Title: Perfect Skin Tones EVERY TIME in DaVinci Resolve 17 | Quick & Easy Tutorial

Now, you can do a lot more if you want. If there's still too much red in the face, you can get rid of that.
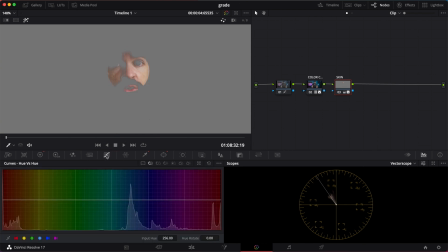4:16 Go to the curves and hue versus hue. Then select the reddest part of the skin. And here you see those two dots? That represents the red areas that you will adjust.
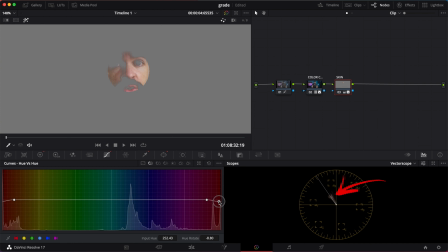4:35 See how I can tighten the range here in the vector scope? So I'm actually changing the hue of the red tones more toward yellow. But don't overdo it, because the more you start poking around here, the more fake your skin will look.
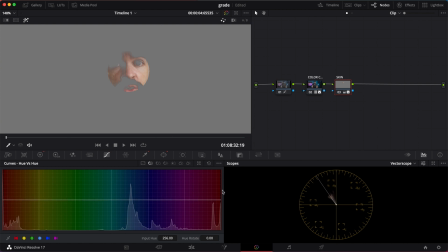4:52 You have to find a balance. I'm just gonna leave it like it was. Okay, and then back to the log wheels. Another thing you can do is add some more skin tone color in the midtones. Just push more of those skin tones into the midtones. So basically, you're pushing the midtones along the skin tone line.
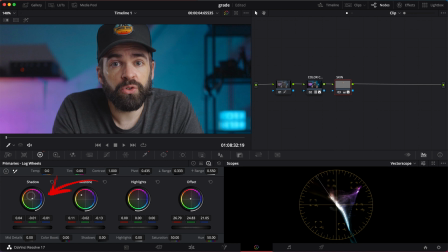5:17 And sometimes I like to push a tad of red in the shadows also. So it's looking pretty good, looks natural. The difference is not that crazy here because it's a controlled environment, but let's say you're shooting in a forest.
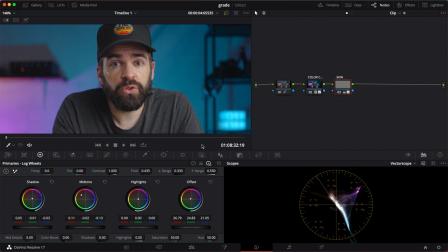5:31 The reflection from the leaves and the trees might make your skin tones look greenish, and then you'll see a big difference if you use this technique. Okay, now we're done working on the skin tones. Now let's say I want to do a teal and orange color grade. Let's do a simple one. Remove the power window, hit Shift H to show the whole image, add another node.
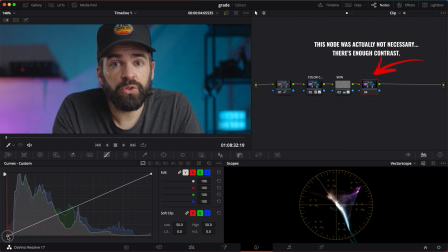5:53 In this node, I'm gonna add a bit of contrast, not too much, and then another node. And here I'll do a quick teal and orange grade, so in the curves. Let's take some of the red away in the shadows, this will add teal.
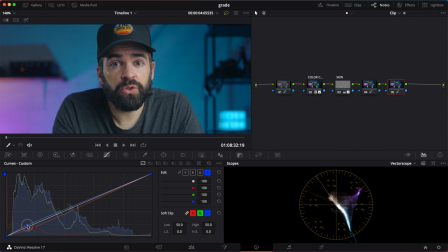6:11 Also add some blue in the shadows, add a bit of green to the highlights and remove it from the shadows. Something like that. Super easy, simple, fast. Problem now is that my teal and orange grade also affected the skin tones, and I don't want that because it doesn't look healthy.
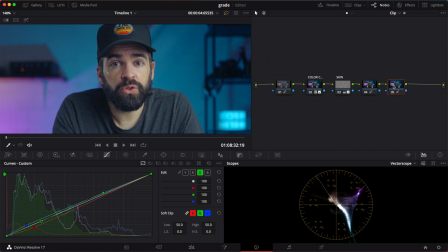6:30 Let's fix that. Super easy, select the node with the color grade and hit Option or Alt plus L. This will add a layer node. Now all we need to do is connect the blue triangle from the skin tone adjustment node to the layer node. And now the skin tone adjustments are layered on top of the color grade.
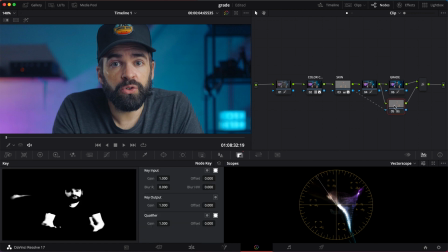6:49 So your skin tones are not affected by that color grade. And it could be that it's reversed. Then just go to key and hit this icon here to reverse the qualifier selection.
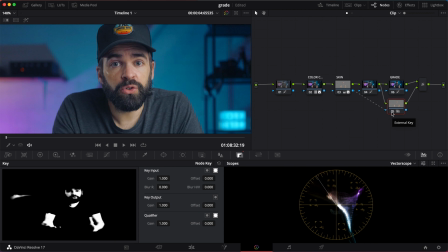7:02 See, the skin tones are not affected by that teal and orange grade. Now look, depending on how heavy your color grade is, let's exaggerate a little bit.
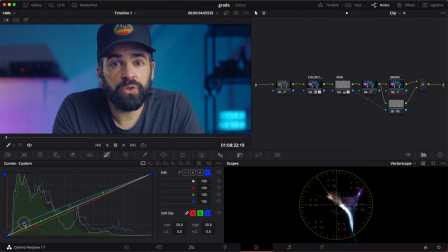There, it could be that the skin tones are too clean compared to the grade.
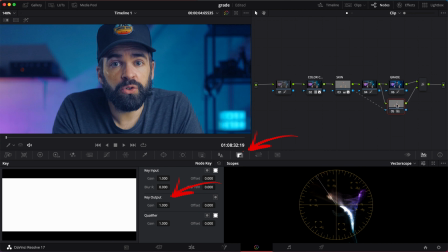7:23 What you can do then is go to key and lower the output gain.
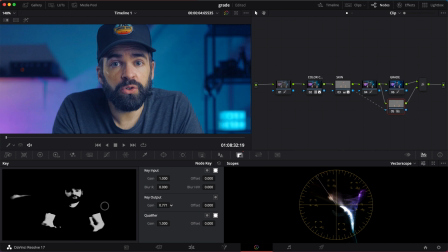7:28 Now you're blending the skin tone adjustments with the color grade. And just stop until you have a nice balance. And that's it. Complete control over the skin tones. Now, the first time you try this, it might look a bit overwhelming and difficult, but just practice it a few times. The key is to understand that node workflow, and especially the layer nodes. Just watch this tutorial 10 times, and you'll be fine. And that's also good for my watch time. Okay, and then if you have questions, of course, you know where to find me. Drop it in the comments, send me an email. Thank you so much for watching, guys. Subscribe to the like button and see you in the next one.